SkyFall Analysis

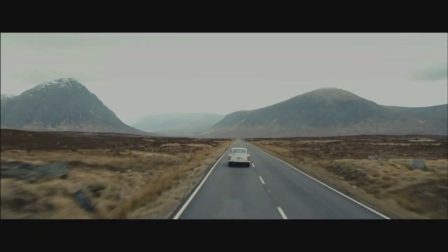(4:08)
After this interrogation, Silva escapes.
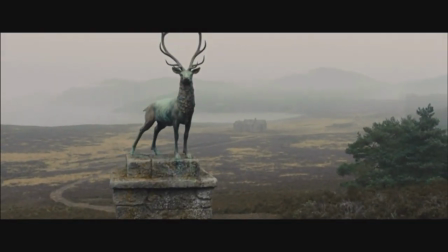(4:11)
So Bond and M go on the run but eventually realize that they can't hide forever and must have their final confrontation with Silva.
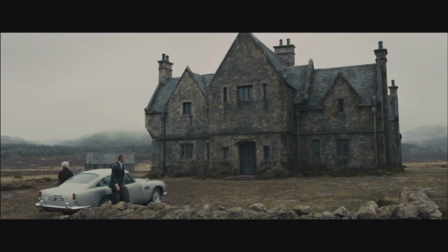(4:19)
So Bond takes M to the one place he knows they'll have an advantage,
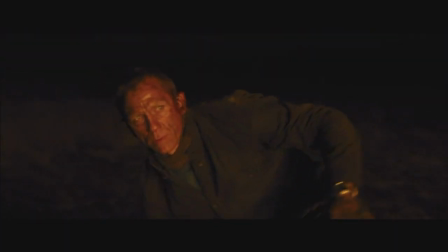(4:23)
the orphanage where he grew up and he has not been back to since joining MI6.
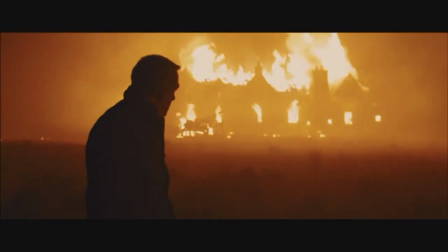(4:28)
So, decades.
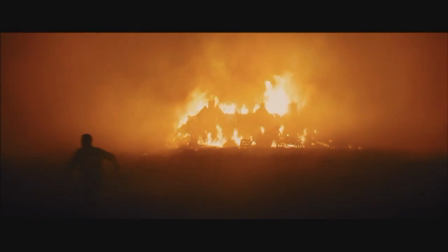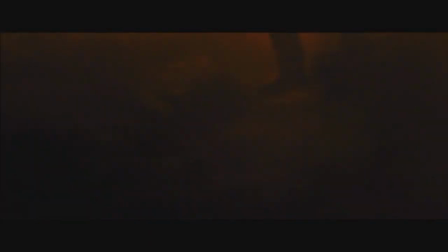(4:36)
On the way home, there are various shots of the Scottish countryside and the orphanage, which are both representations of Bond's past.
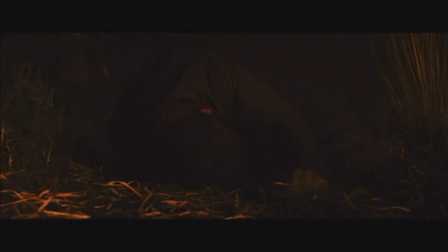(4:44)
And in these shots, the objects of his past seem to loom incredibly large around him and Em,
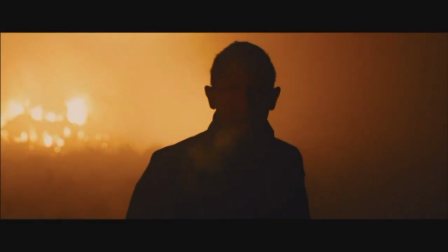(4:50)
making them seem small and almost as if there is no escape.
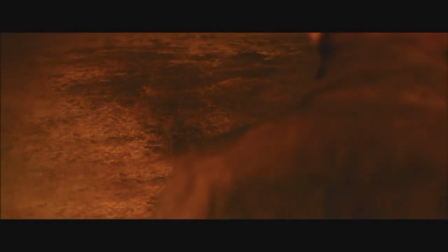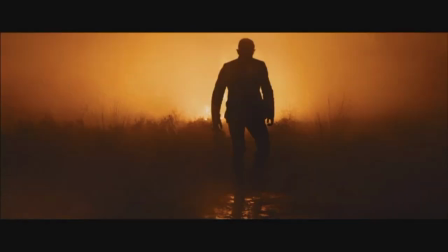(5:00)
To reach the orphanage, Bond and Em prepare for a battle, Home Alone style, but with more deadly traps.
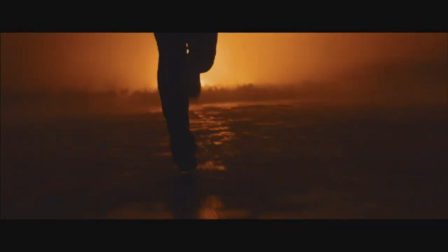(5:09)
When night falls, Silva comes with armed mercenaries. They attack the orphanage.
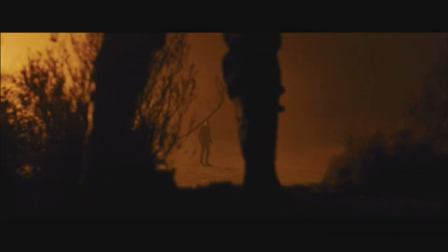(5:15)
Long story short, this battle ends up with the orphanage destroyed and engulfed in flames. And as Bond is fleeing, the orphanage burns bright behind him.
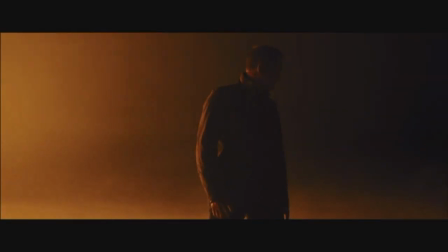(5:23)
And despite the action being in the foreground of the screen, it's possible to ignore the past burning bright behind Bond,
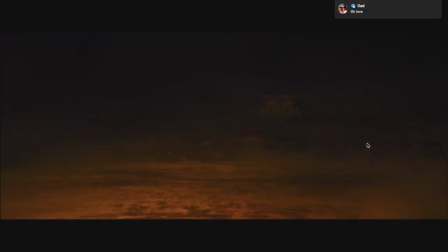(5:31)
haunting him in the background, just as his past haunts him in this movie.
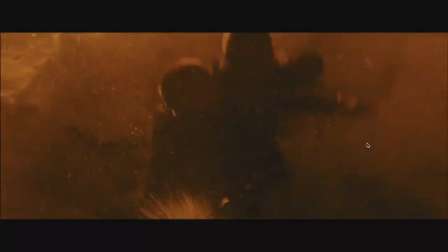(5:40)
and despite his efforts, he still cannot escape Silva and must face him.
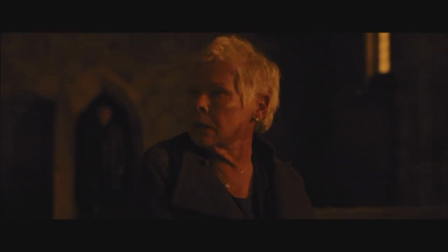(5:46)
The final confrontation of the movie takes place in an old chapel on the property of the orphanage.
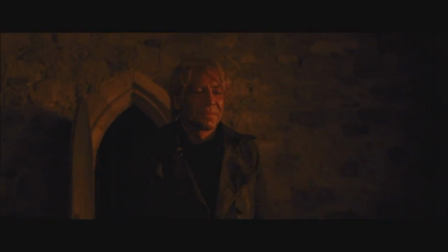(5:56)
Now that M and Bond have finally confronted their past, they now have their faces in the light.
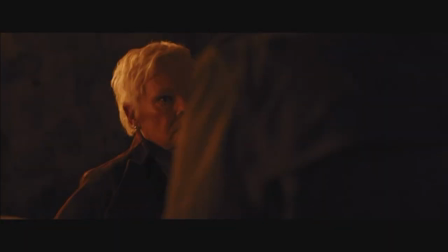(6:04)
It's in stark contrast to the previous few minutes of the scene where they were both in the darkness as they were trying to escape.
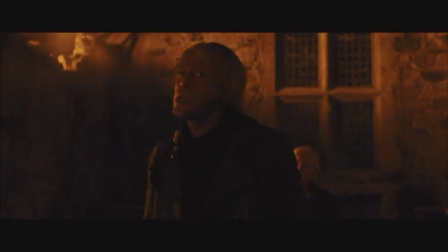(6:13)
In the final confrontation in the chapel,
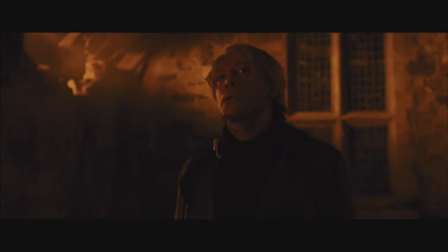(6:17)
Bond kills Silva just as he is about to kill M. As Silva dies, he falls to his knees right in front of Bond.
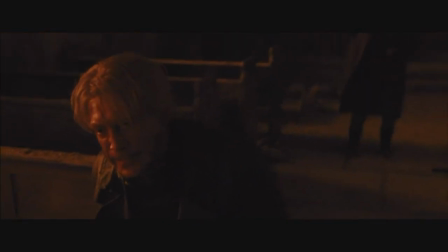(6:26)
And now the camera angle faces up at Bond,
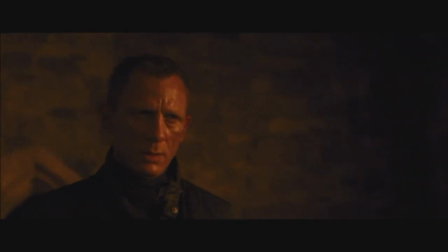(6:30)
giving Bond the power. and Silva has none as he falls and crumples to the floor. Neither Silva nor the rest of her past can haunt her anymore.
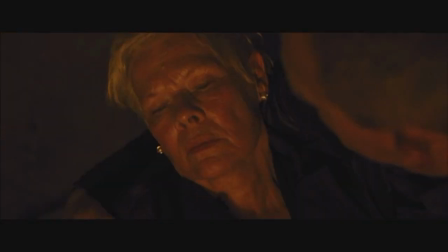(6:46)
Showing that the only way to truly move on and get his power back over the past, he had to deal with it.
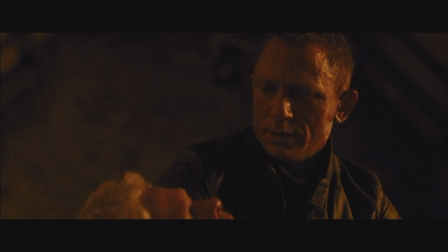(6:55)
Fortunately, even though they have finally dealt with their past, it still comes at a price.
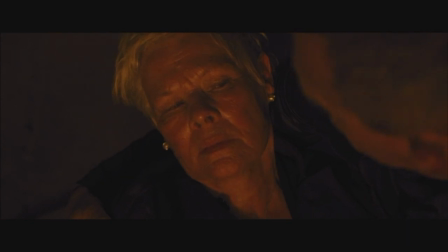(7:01)
Em's life. Em takes her last few breaths. Her face is finally in the light, showing that she has dealt with her past and is ready to move on.
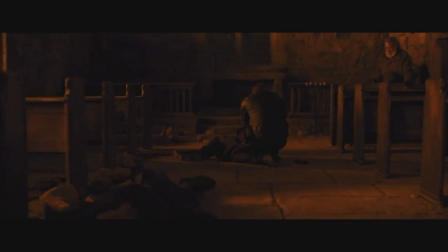(7:12)
Just as the light now engulfing the chapel is impossible to run from, quite literally,
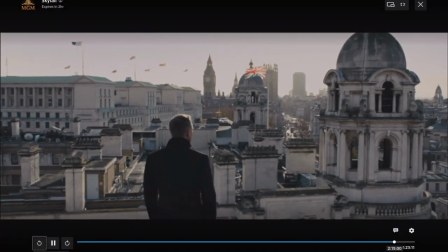(7:17)
for Em, so is the past, once again showing that no one can run from their past forever.